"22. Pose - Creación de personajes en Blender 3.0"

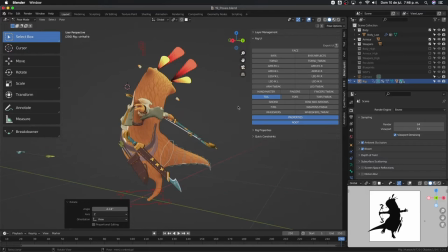bueno, no fue tan complejo Me gusta mucho esta pose, se ve muy bien aquí en la silueta Siento que le da bastante equilibrio al cuerpo
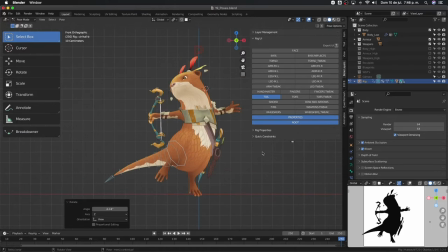Está genial Muy bien, vamos a ver aquí Creo que hace falta mover este piecito un poquito
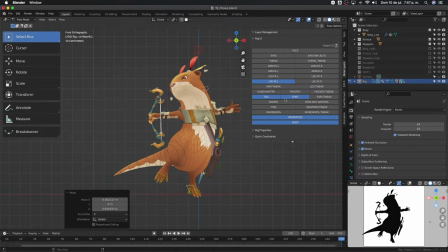Ahora siguen los deditos de los pies, listo
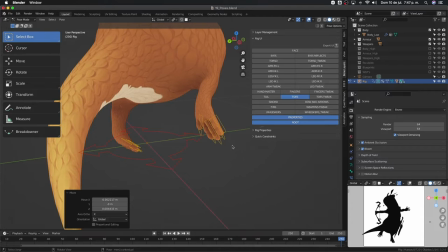Aquí los voy a modificar Creo que esto no está en ningún video Como hice estos dedos,
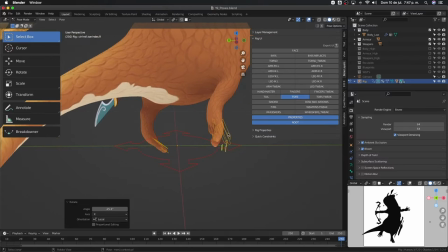me parece Porque fue una decisión que tomé En un último momento Pero el proceso
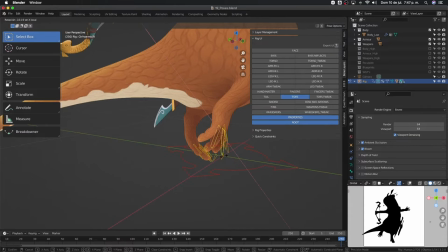es Igual que hacer cualquier dedo De hecho los dupliqué de las manos Y los puse aquí en los pies
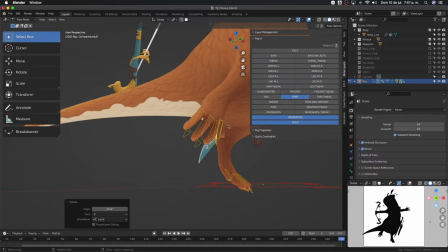Esto no está sirviendo Ve este de aquí No está bien rillado Este tampoco, supongo Ah, no está así
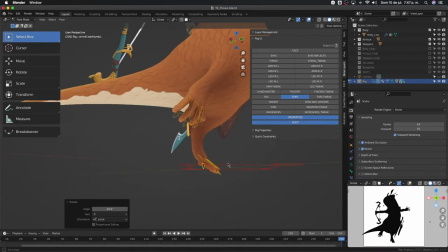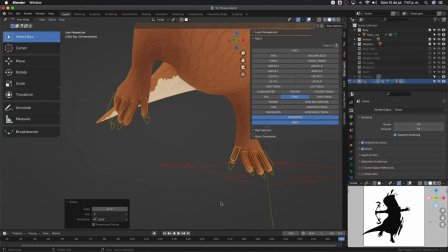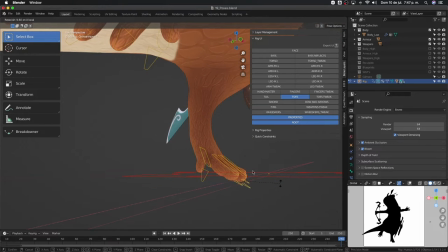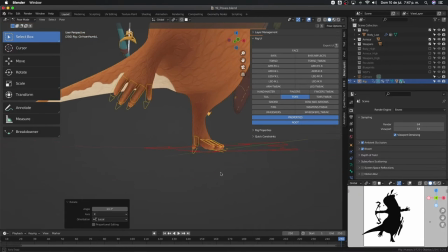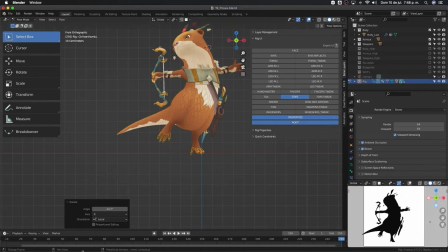Listo Voy a ponerle pausa un segundito Para arreglar eso de los dedos
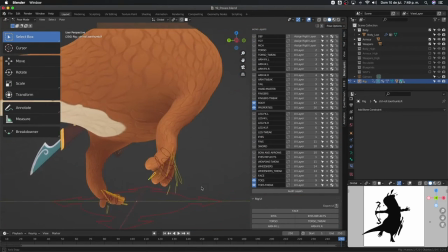Listo, ya lo arreglé Siempre fue un error de unos constraints Que no había marcado Pero creo que ya está
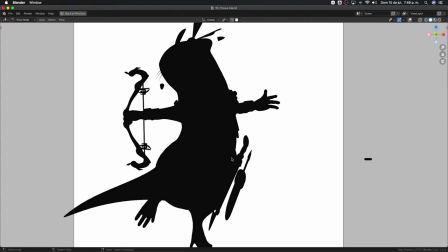Listo, a ver, agrandemos acá
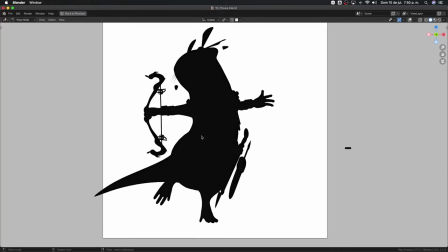Vale, esta pose está mucho mejor Mucho más legible Ahorita comparamos las dos
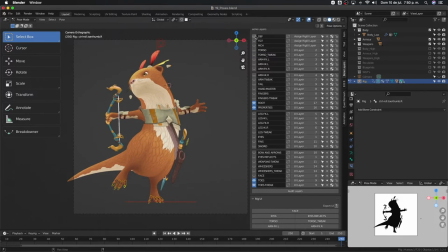¿Y con qué seguimos? Ahí, quitamos estas capas
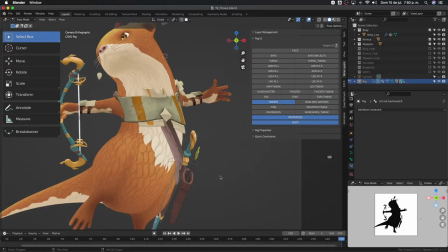y seguimos con la espada todo
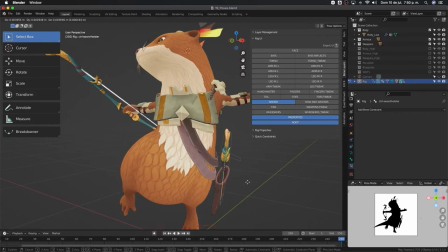en la espada se anima desde este controlador que es el holster en la carcasa
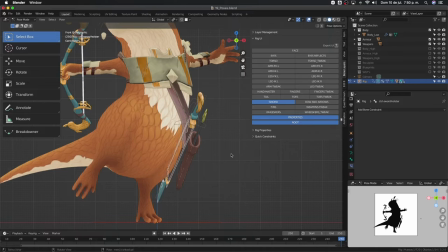a ver cómo la acomodamos que
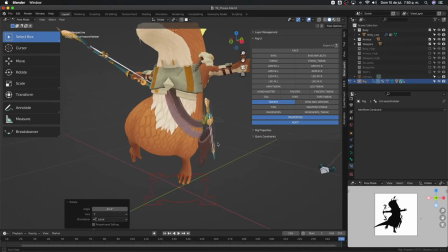me gustaría que se vieran los ojitos de los peces citas en el render pero va a estar un poco complejo
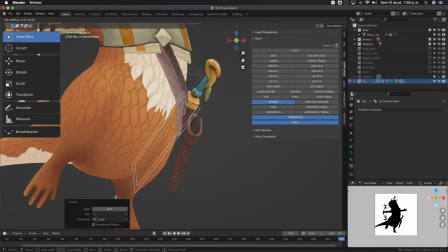tal vez así
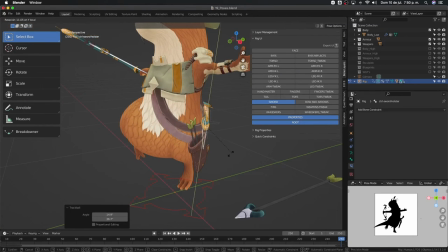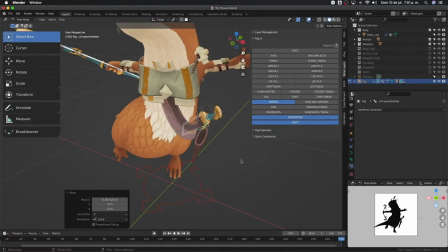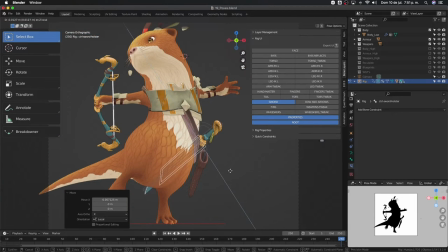listo, igual tampoco queremos que le quite mucho protagonismo al arco entonces dejémosla por ahí hay que intentar evitar este detallito de acá porque como que no se entiende que es y realmente lo que está haciendo es
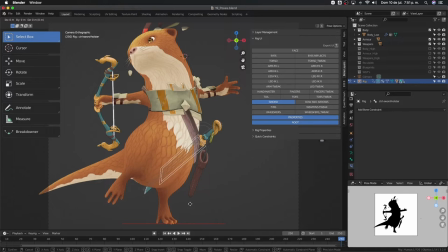distraer un poco entonces mejor o puedo subir la espada un poco más que creo que es
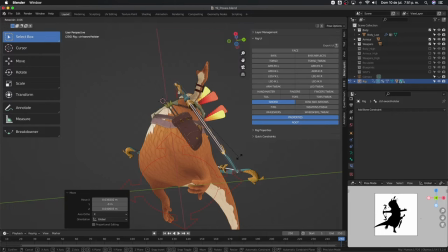lo mejor o la podía rotar para que no se viera eso y prefiero
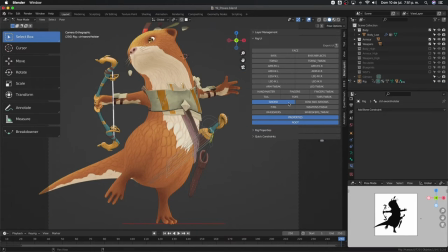subirla y lo mismo aquí con la carcasa la carcasa está aquí esta si la voy a acomodar de tal manera
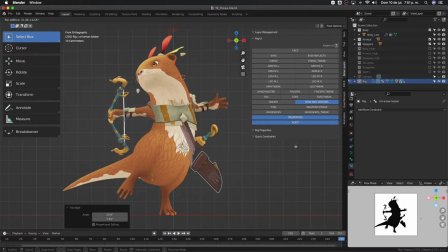me gustaría mucho que se viera que es un pececito pero no se va a ver desde ahí entonces veamos
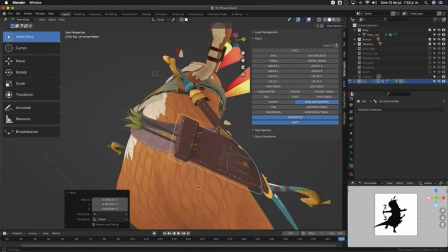que nos la acomodamos que no se entienda que es un pececito pero al menos que se entienda que es una carcasa que tiene flechas
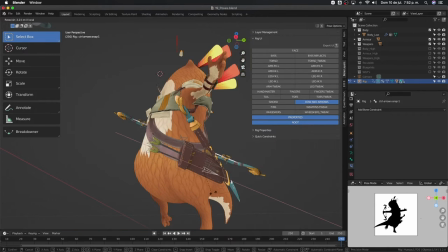aquí también tienen unos controladores para acomodar las flechas dentro de la carcasa